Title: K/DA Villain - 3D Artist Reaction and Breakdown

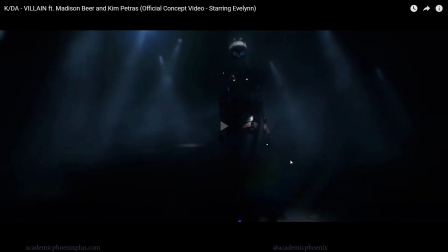We get to introduce to her stockings that have a missive layer in the front, which I think is interesting.
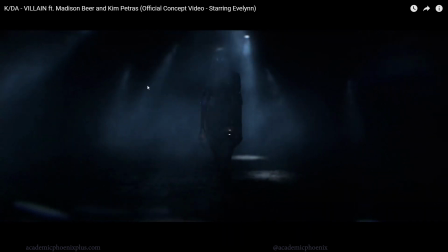I think this scene is probably one of the ones that can be recreated fairly quickly. You have like rough terrain, you have spotlights with fog, and then they just get animated. So I think that's a pretty cool scene. I mentioned a couple of times, maybe I should recreate one.
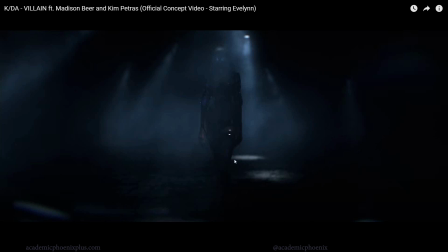Let me know which one you guys think I should recreate. Should I try to recreate this one? Should I recreate the shader with the cloth? Should I try to anyway, there's a few. Maybe the room with the water, the pool.
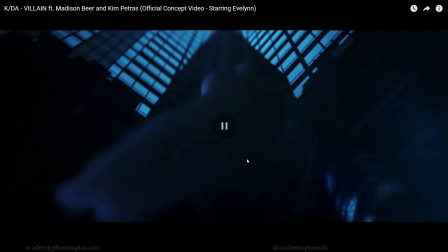I don't know. Let me know in the comments below what you think. So now we're back at the beginning with the buildings.
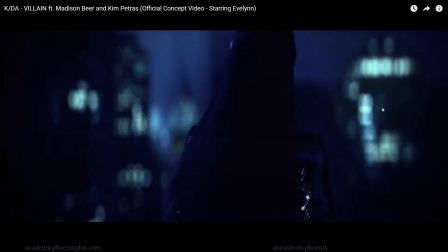There's more reflections now, and then the city is turning their lights on. So it could represent that an idea is growing in her mind, or she's feeling that the city's waking up, or it could mean that she's waking up. It could mean a lot. More snakes. Again, they're starting to introduce us to imagery that we've already seen before, so it's just repeating.
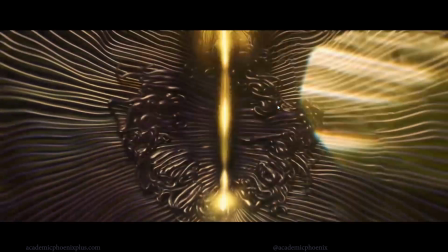We recognize. So now they can cycle through these fairly quickly, but we recognize them. So it won't bother us because we've actually seen these before.
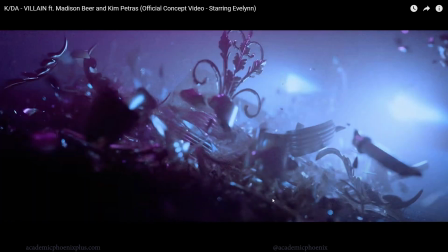All right, take a look at that. Shatter, beautiful.
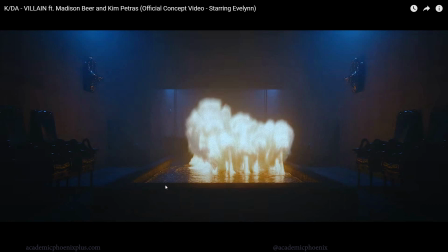Fire, liquids, water. Who did this? Who is this genius?
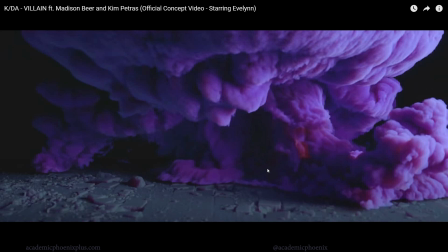I want to know who you are. I want to shake your hand. Awesome stuff. Beautiful.
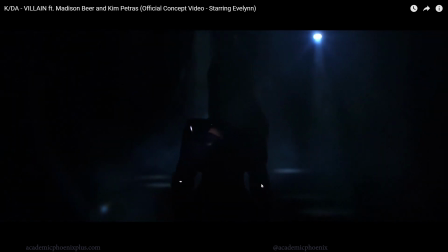There's, see, again, we're just flashing through these things fairly quickly, and we finally get to her end where we get to see, this is probably the most we've ever seen her.
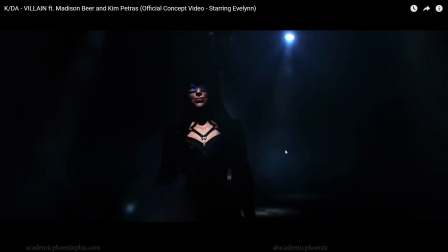We still don't get to see her in full light. She's always been silhouetted, but for the first time, we actually get to see a little bit of her face.
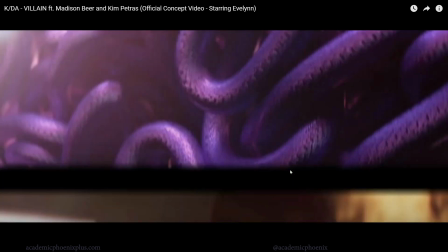And then pop. There you go. Well, that was fun.
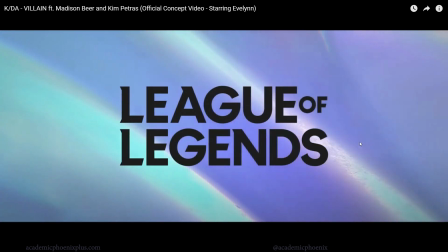I hope you guys enjoyed that.
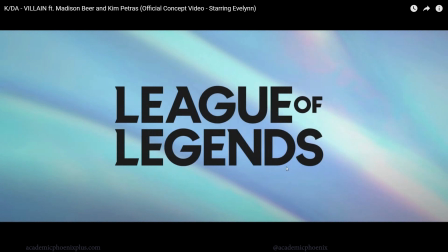That was Kada Villian reaction / analysis of this beautiful concept video for Villian, starring Evelyn. I hope you enjoyed it. I thought it was fun. I especially love, there's so much powerful imagery here.
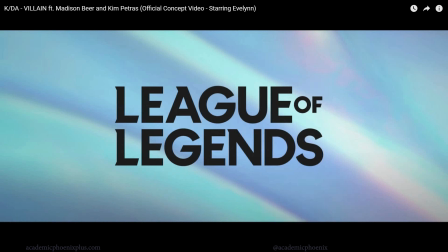I just don't even know what to do with myself. I'll just stop. I'll pause it right here.
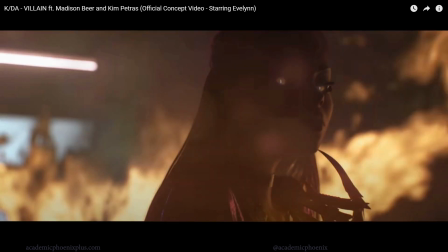Just to kind of, I feel like this embodies her the most because there's chaos around her. She's still silhouetted. And the render is just gorgeous. So, well, I think that's a good place to stop. I've been talking for a little bit, but let me know what you guys think by leaving a comment below.
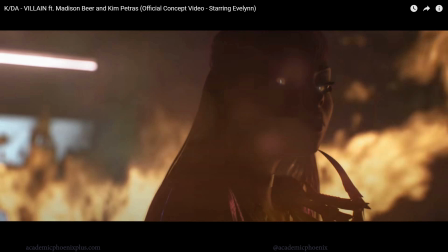If you like these videos and if you'd like to see more, maybe I'll do another Kada, or I can do some other ones. Just go ahead and make a comment below, and I'd love to hear your opinion. This is something new that I'm trying. It's kind of fun. I do love to watch the videos. So hopefully you've liked it. Let me know by leaving a comment below.
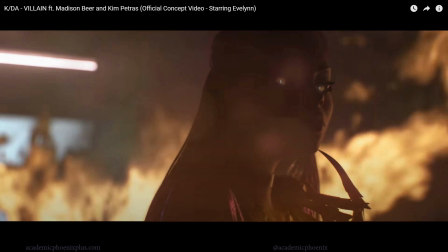If you guys are interested in seeing more about my videos, video tutorials, or even free downloads, take a look at academicphoenixplus.com.
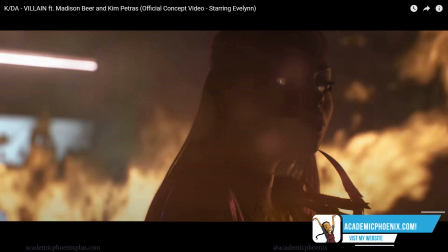There you can find all sorts of trainings if you are especially a Maya artist.
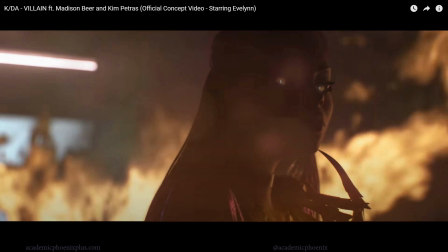So again, take a look at academicphoenixplus.com. It would be wonderful if you guys could like and share this video, and of course subscribe. Thank you again for watching. Keep creating, and I will see you next time.